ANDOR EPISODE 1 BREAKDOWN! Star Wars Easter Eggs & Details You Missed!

Welcome back to New Rockstars, I'm Eric Voss, and this is a breakdown of Star Wars Andor, Episode 1.
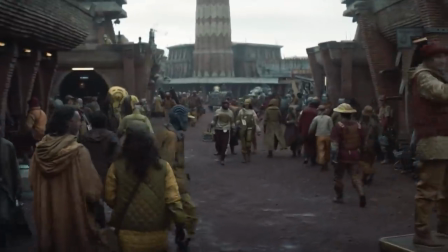I am loving this Rogue One prequel series for its grounded depiction of the Star Wars universe, like being unafraid to open in a brothel?
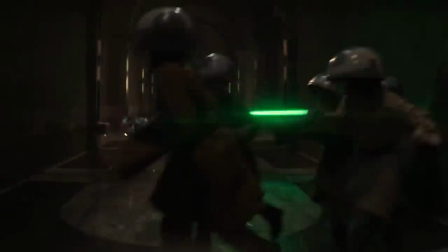No Grogu's allowed in here! Though considering the younglings who kicked off the last Star Wars show, kids might be safer in this one.
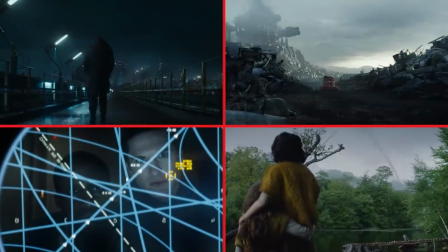I am going to break down all of the Star Wars Easter eggs and the subtle details that make this show so great.
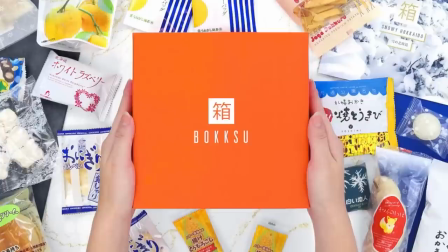And thanks to Box2 for sponsoring this video. More on their tasty offerings later.
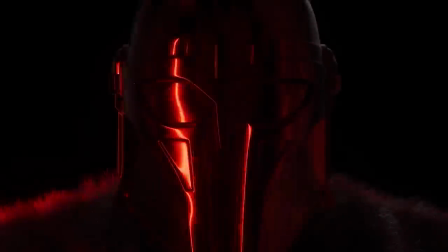So every Star Wars Disney Plus title opens with a red and blue lit series of familiar droid faces and metallic helmets.
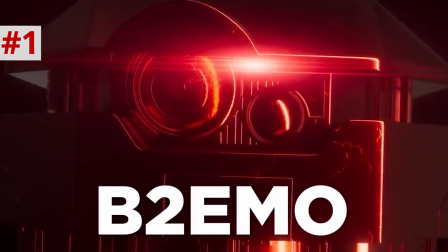This one is updated to include B2EMO, or B2, the ground mech salvage assist unit new to this series. The Andor title card shows an eclipse in space, the crescent of that planet becoming a rudimentary version of the Rebel Alliance symbol,
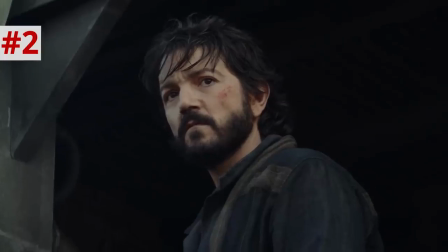representing Cassian Andor's evolution from an undefined planet hopper to a fully-fledged Rebel soldier.
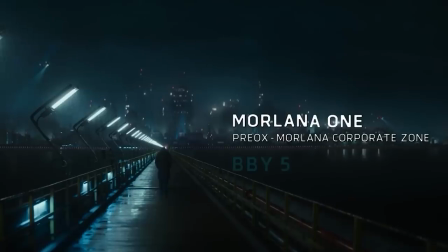We open on the rainy planet of Morlana I, where the title lists the year as 5 BBY. Now, if you've been following Star Wars, you know that BBY and ABY stand for before the Battle of Yavin and after the Battle of Yavin.
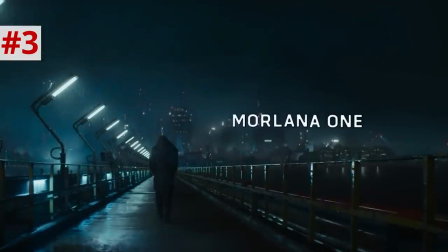In this case, five years before the events of A New Hope and Rogue One.
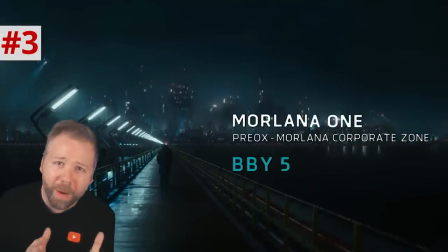What's interesting here is that this is the first time where BBY has actually been used on screen in a Star Wars show or movie. BBY and ABY have certainly been used among fans. and the new Essential Chronology reference book from
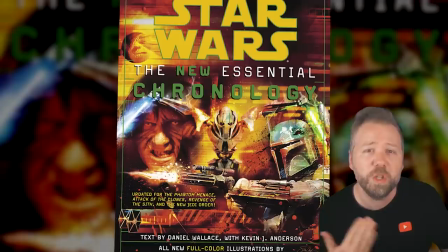2005 suggested some in-universe characters use the Battle of Yavin as a kind of calendar year zero.
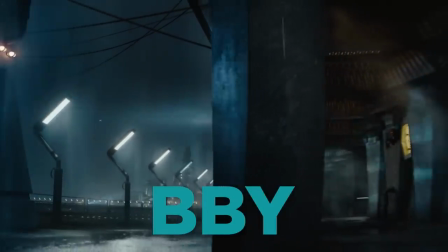But Star Wars has never until now actually shown the letters BBY on screen. But this series is clearly trying to match Rogue One, which did use on-screen titles for locations.
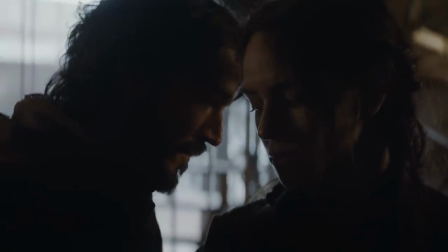And this Rogue One prequel series is essentially a ticking clock toward that battle.
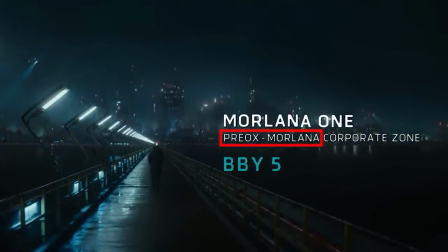Preox Morlana is the name of a private corporation contracted by the Empire to oversee this system and run their security internally.
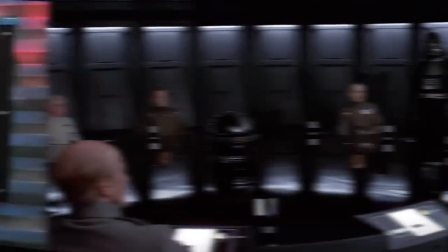Kind of like the Weyland-Yutani Corporation from the Alien franchise. Grandav Tarkin had kind of a smug outlook that was all about delegation.
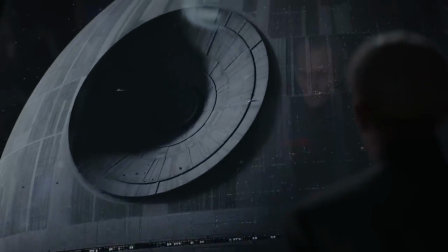How just the fear of the Death Star and the regional governors would keep everyone in line. This is an extension of that.
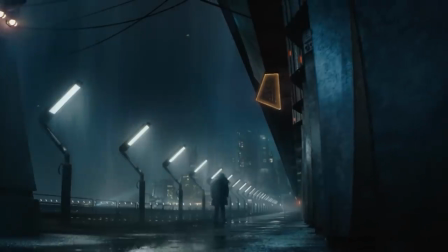They're literally contracting their security out to a private company. Now, all this rain over the walkway lamps, the amazing synth-y score from composer Nicholas Bratel,
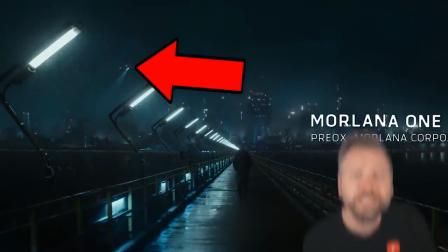the security hovercraft in the background with their searchlights, all of this gives off a noir-ish cyberpunk feel akin to Blade Runner,
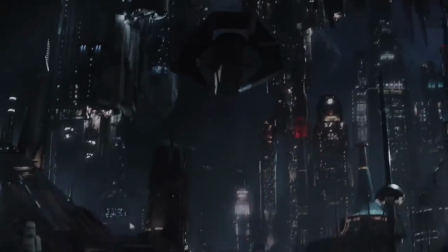which is also the influence for the rings of Khafrene in Cassian's intro scene in Rogue One.
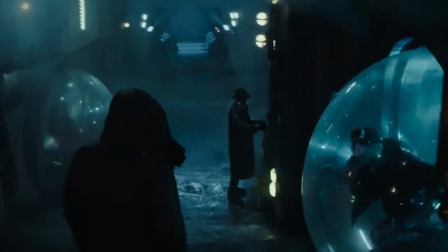Cassian passes these display bubbles with some folks to have some fun with, folks to maybe fight or to bet on.
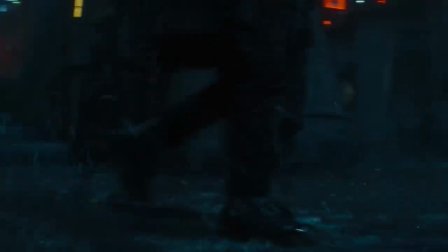In the background, you can hear a female worker saying, No credit. No nonsense.
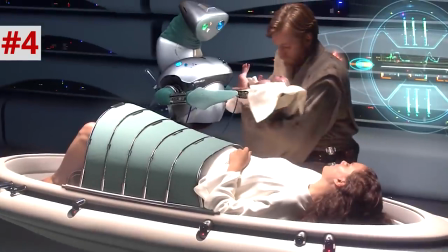Yeah, that sounds a lot like the voice of the freaking Midwife droid on Polis Massa in Revenge of the Sith.
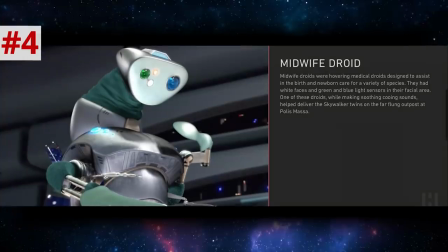Ooba. Ooba.
According to StarWars.com, ooba is kind of a comforting, cooing sound.
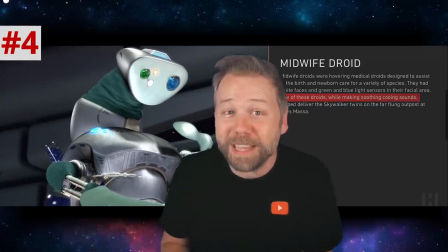So one of these Marlana workers is pitching themselves with the warm bedside manner of an OB-GYN.
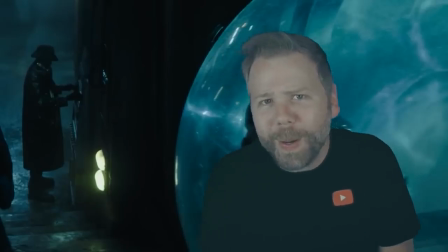That big mean Empire so hard on you, baby. Let's relax and
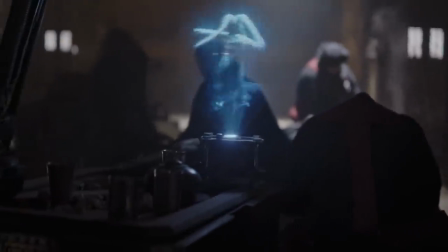Inside some hollow projectors beam a dancer reminding us of hollow projected Twilight dancer watched by the Partisans on Jedhan Rogue One
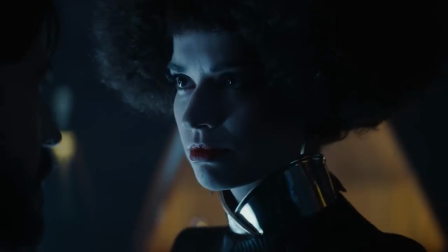So Cassian is looking for a girl from Qunari But the hostess says that they have a girl from Tahina who she says has those big dark eyes that you're
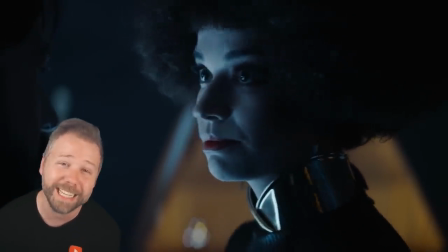looking for Both planets are new to Star Wars and the suggestion really is that people from Qunari and Tahina have dark features Cassian asks for the name of the Canary Girl that the hostess had seen,
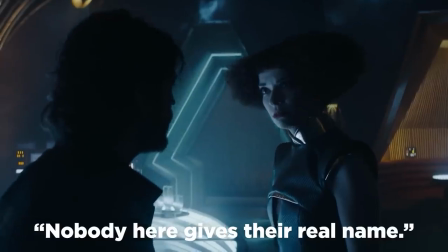and the hostess says, Nobody here gives their real name. An interesting stated theme for this series.
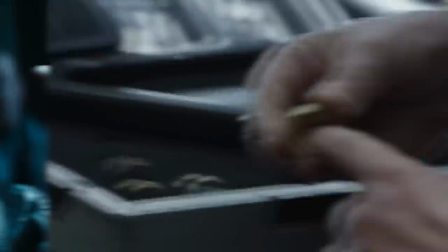This will be a show about deceit. People's declared identities are rarely who they really are.
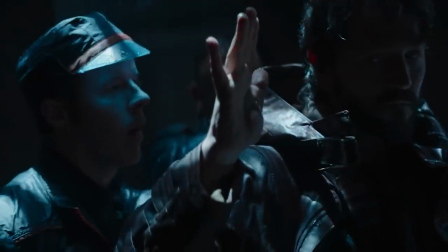The two cops, Kravas and Verlo, chase down Cassian because this is an employee-only area, off-limits to people not on the corporate payroll.
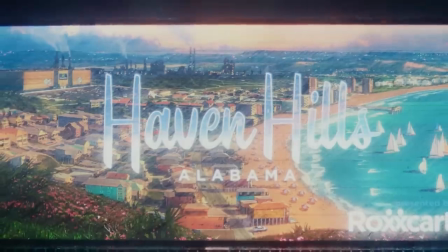This whole idea of company towns is also explored in Loki with the Roxxon-owned Haven Hills, Alabama.
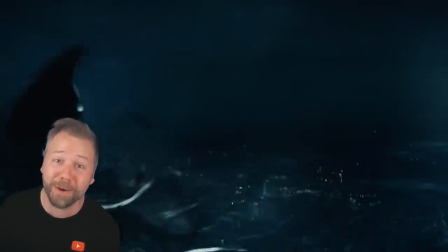A bit of biting the hand by directors on this platform that's owned by a studio that essentially runs company towns with their own legal jurisdictions.
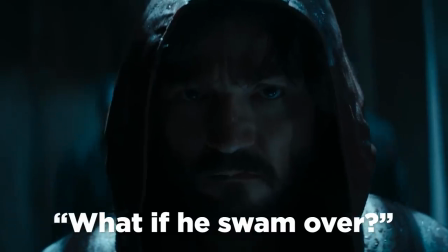They ask, Why do you swim over?
Swim over. It's grown over.
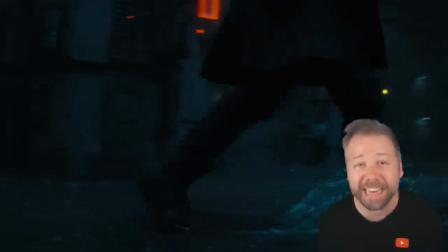Yeah, surrounded by water and literal bubbles in this opening sequence frames Cassian as a metaphorical, at least, evolutionary amphibian transitioning from sea to land.
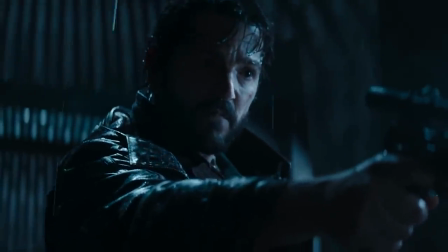The guy really has been adrift in an ocean and he's now on a hero's journey to walk a path.
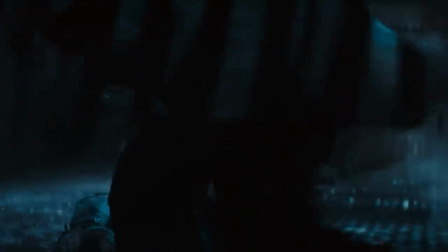After wrestling a blaster from their hands, Cassian says, Another motif throughout this episode, pretty much every scene ends with a character telling Cassian exactly what to do.
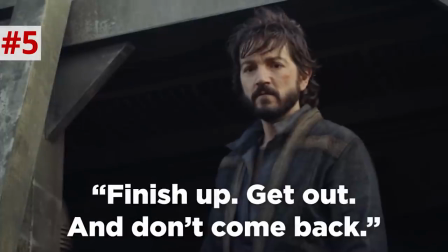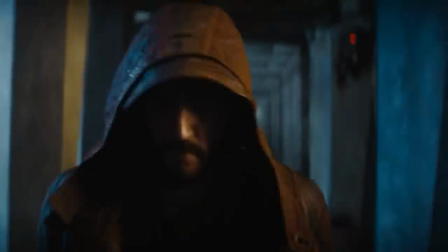He's still a wanderer who needs this direction. Now Verlo doesn't get up, and Kravis says
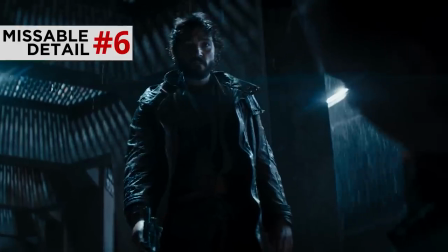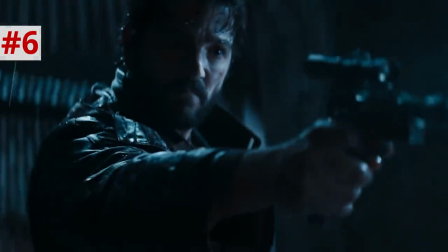that thunderclap was kind of a thud of realization for Kravas don't make a guy feel like he has no other way out when he is still holding the gun on you
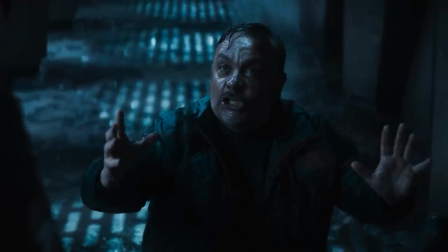but Kravas still tries we played too hard and you didn't understand and he tried to grab you and he fell and he
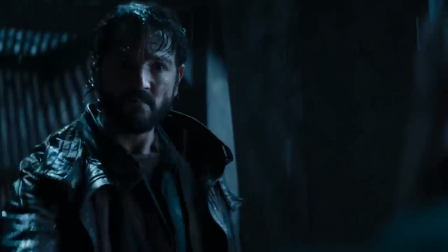hit his head we're going together I'll tell them what happened yeah coming up with this whole false story of what really happen
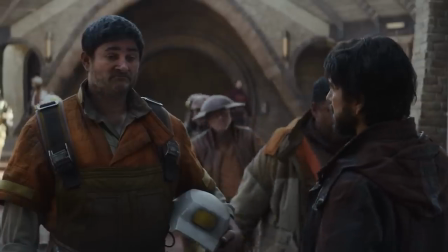this tactic comes up throughout the episode for many characters specifically Cassian later uses this with Brasso there are two guys conspiring on an alternate version of the night before his events
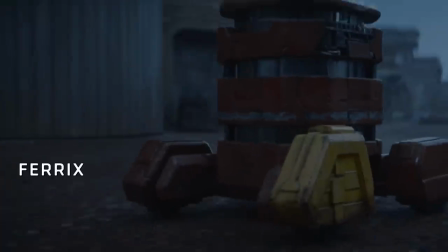it's almost like Cassian gets this from the century and on to the planet Faryx this is actually part of the same system as Morlani one its name is likely based on the
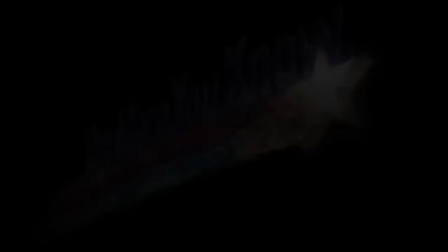term theorem the Latin word for iron which is why it's chemical symbols Fe kids which reflects the rusty color of this
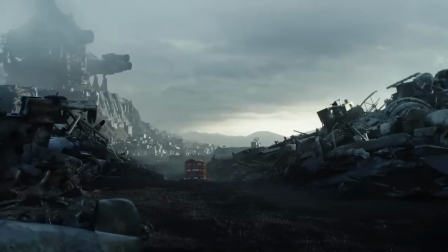planet the way the ground is just rusty red and all the scrap metal of these clone wars era ships being broken apart to build a new fleet
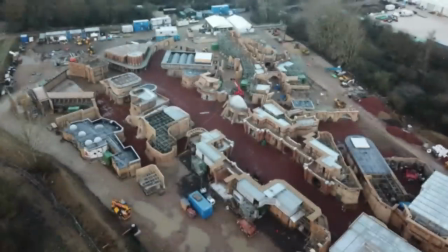for the empire the town of ferricks is actually a practical set constructed in a former quarry in the uk town of little marlow in buckinghamshire giving
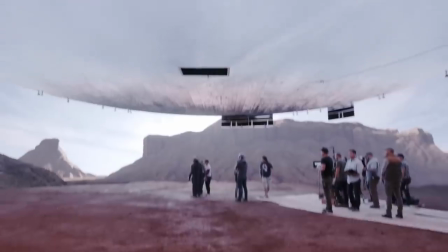these actors a full town to walk around in as opposed to the led screens of the volume that's been used in other star wars live action productions our new favorite droid
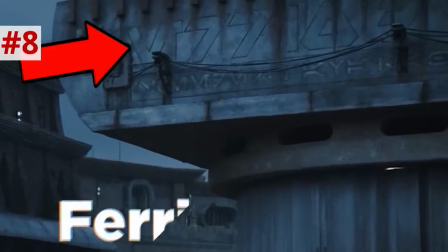of b2 emo rolls past a building with orvesh translating to ferricks d something and then beneath speeders available in episode three this
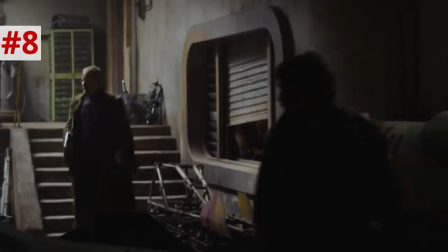will be the building where they hijack those speeders to get away. B2 stops.
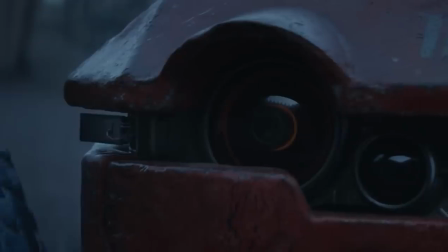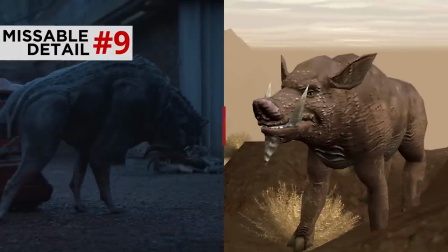These boars look like the laid-back boar. This is from the Star Wars Galaxies game.
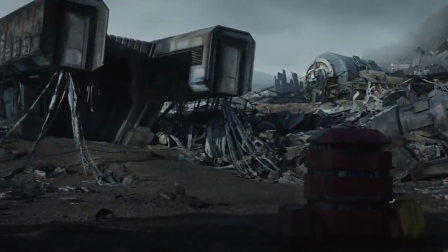B2 rolls up to sleeping Cassian on the ship that he took to Morlani 1, now parked in the shipyard.
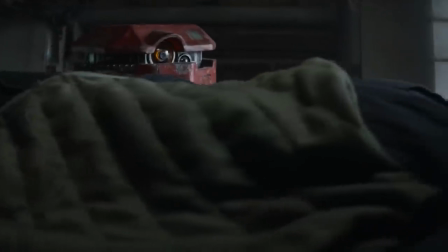Cassian, I brought what you told me. Cassian.
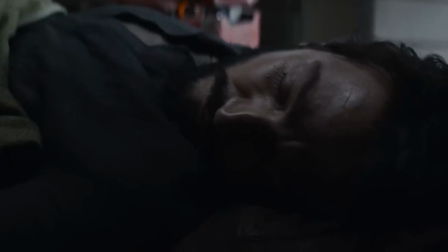Cassa. Cassa.
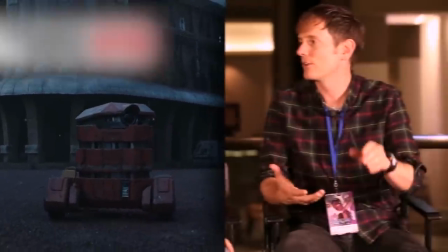So B2 is voiced with an adorable stutter by Dave Chapman, a longtime voice actor who actually puppeteered BB-8.
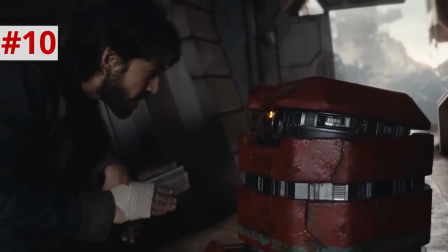But in this show, they usually let the people who puppeteer the character also voice the character.
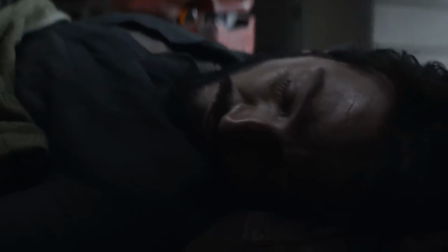Now, we don't know if in this scene, B2 actually calls Cassian Casa, or if Cassian hears the voice of the droid in his dream calling him what his sister, Carrie, called him.
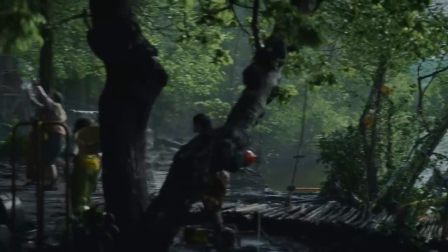This flashback shows the planet of Canary, where a riverside tribe of youths react to a Republic-era vessel crashing overhead.
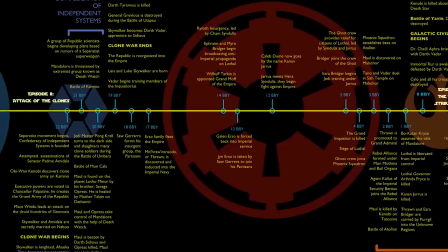And I say Republic because if Andor is set in 5 bby anything before 14 years prior to that would be clone wars era or earlier
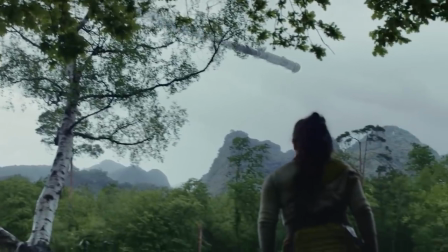that was before the republic gave way to the empire notice as that ship crashes a secondary explosion releases a trail of yellow smoke clue that it was a kind of chemical bomb that caused this crash now i have heard from a bunch of new rock stars viewers that have already signed up for baksu but for the uninitiated
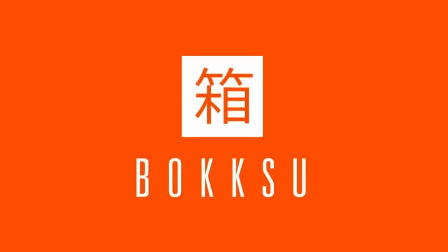baksu is a monthly subscription service that delivers premium japanese snacks and tea pairings straight from japan to your door they source rare snacks
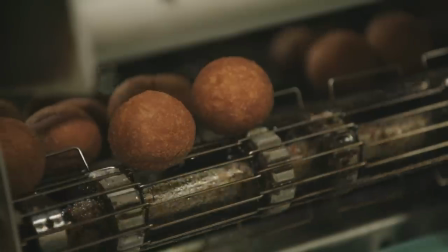from all over the country and partner with family businesses to make their own signature treats. All of these are curated and delivered under a new theme every month. And this month's theme is Matsuri Nights. So the Matsuri Nights box is custom built to take the magical feeling of wandering through a Japanese festival at nighttime and pack it into a box. And here's the thing, they nailed it. I'm going to try the Ido Matsuri Ningyoyaki Cake.
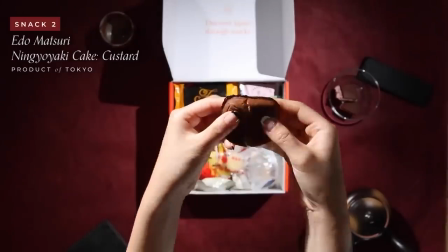It's a doll-shaped cake baked in a small iron mold and filled with custard. Mine is in the shape of a taiko drum. Mmm. Oh my god, this is good. Can I get a whole box of just these? It's so sweet, but not like overly sweet. It's just kind of satisfying. I could eat a thousand of these. Easy. And the nice thing about Bokksu is that when you really fall in love with a Bokksu snack, you can order some direct from their site at a discount.
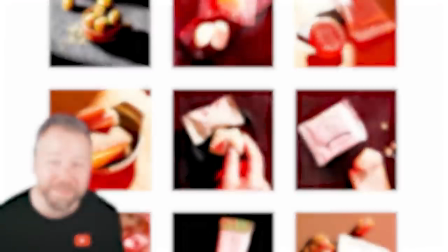Both I and the New Rockstar's office have been receiving these boxes for ages, and we love them. I've seen some pics from around the office during unboxing, and it's wild how excited everyone gets.
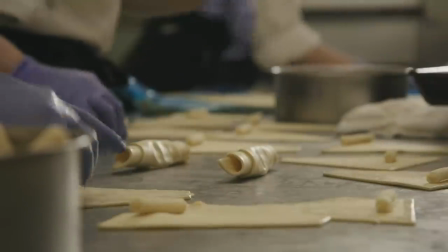Plus, every time you get your Bokksu in the mail, you can feel good knowing that you are supporting family businesses all the way in Japan.